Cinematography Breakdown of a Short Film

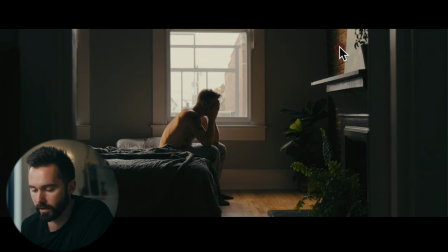2879s
see you know you got a black fireplace here you got green walls you got brick you got wood you got this this i'm prided in but you got this gray you know bed cover that is just going to absorb light and those are the kinds of things that you want when you want a moody image that's not going to be you know high key you know like a reality tv show or desperate housewives type look you know one of that moody contrast look and that's what
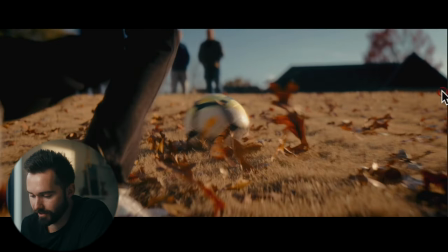2906s
we got and then we go to the soccer scenes again you know the sun's over here it's not exactly backlighting but it is enough that there's so a lot of contrast in this image you know she's getting caught here
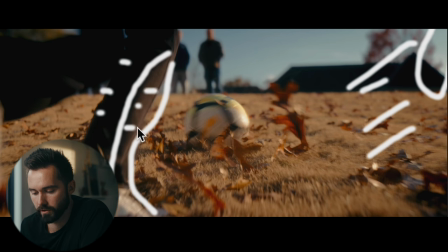2922s
there's two different exposure levels on her two different exposure levels on this ball
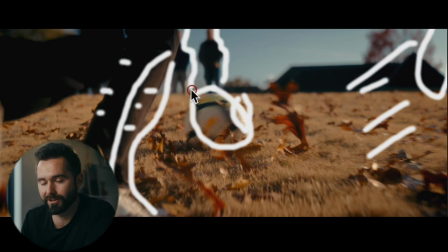2930s
highlighting what's going on here which is kind of a little foreshadowing of what's to come in this image or in the story all
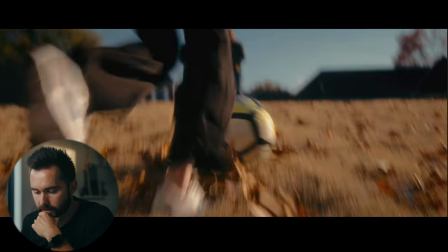2938s
right take those away and then guess what happens i need to backlight her again so i tried shooting in the same same direction you know if she was running in this, you know, running forward in the scene.
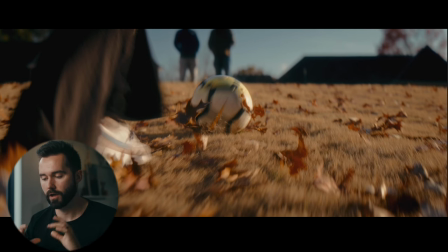2953s
What I could do, because I'm behind her, you know, right now, I could just go to the side and shoot the same frame. But I knew that the way she was going to get lit was a little bit too front lit, and it was actually shooting up against a house wasn't an interesting image.
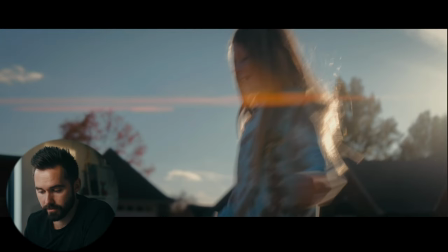2968s
So instead, what we did for this shot, we ended up going over here.
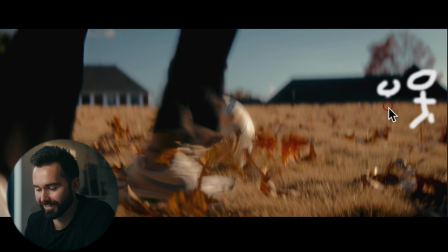2976s
it's not the 720b it's actually it's actually me and her and i had her run this way and i was following her and the sun was back here backlighting her because backlight is our friend